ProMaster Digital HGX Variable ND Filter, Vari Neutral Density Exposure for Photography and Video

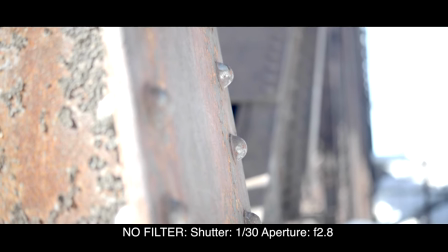Take control of your shot in bright sunny days without sacrificing camera settings.
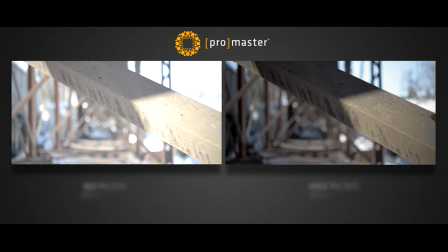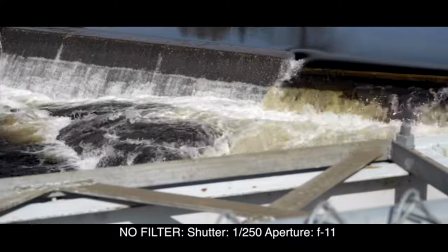This shot was taken with nothing on the lens. The shutter speed is too high, making the motion in the water look choppy.
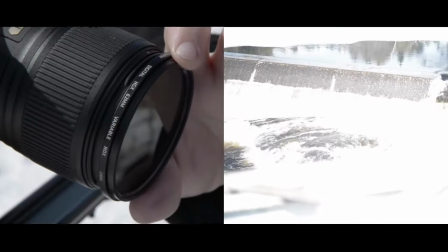My aperture is too low, causing distraction in the foreground. The HGX variable ND filter reduces 9 stops of light,
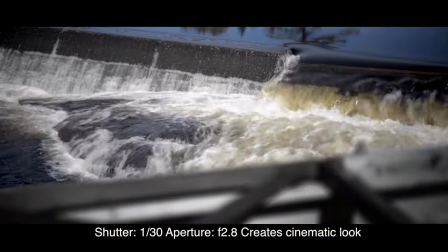allowing the shooter to achieve the proper camera settings for smooth running water and blurred foreground creating a cinematic look and feel to your video.
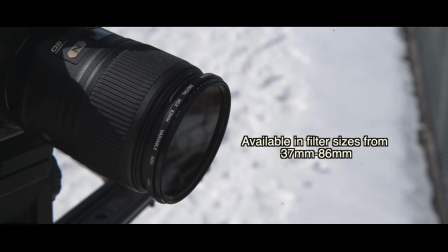This is a must-have for anyone who wants their video to look pro.
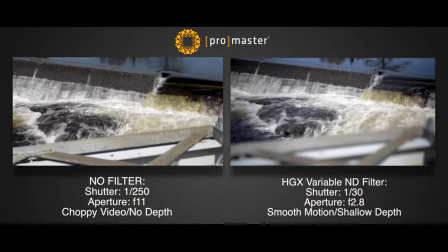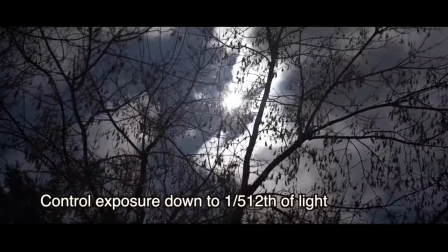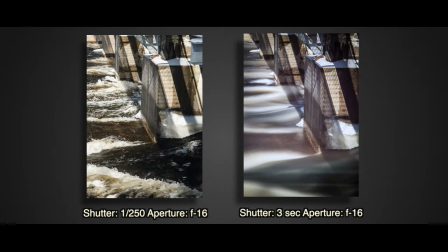Shoot long exposures creating motion blur in the daytime.
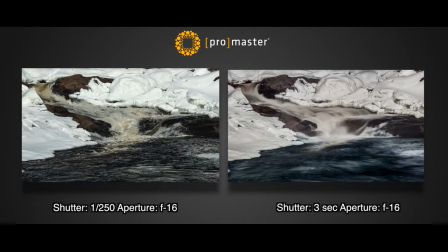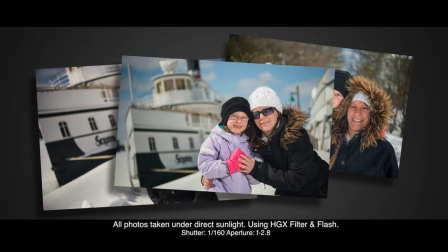Take bokeh pictures out in the harsh sun using a speedlight or strobe, creating that perfect portrait look that everybody loves.
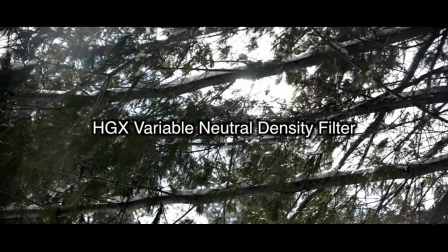The ProMaster HDX Variable ND filter is affordable and meets professional standards.
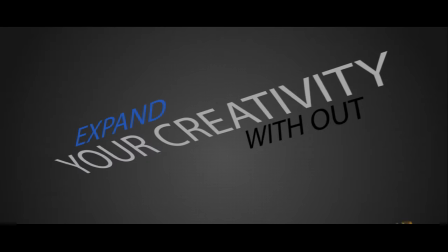Expand your creativity without blowing your budget.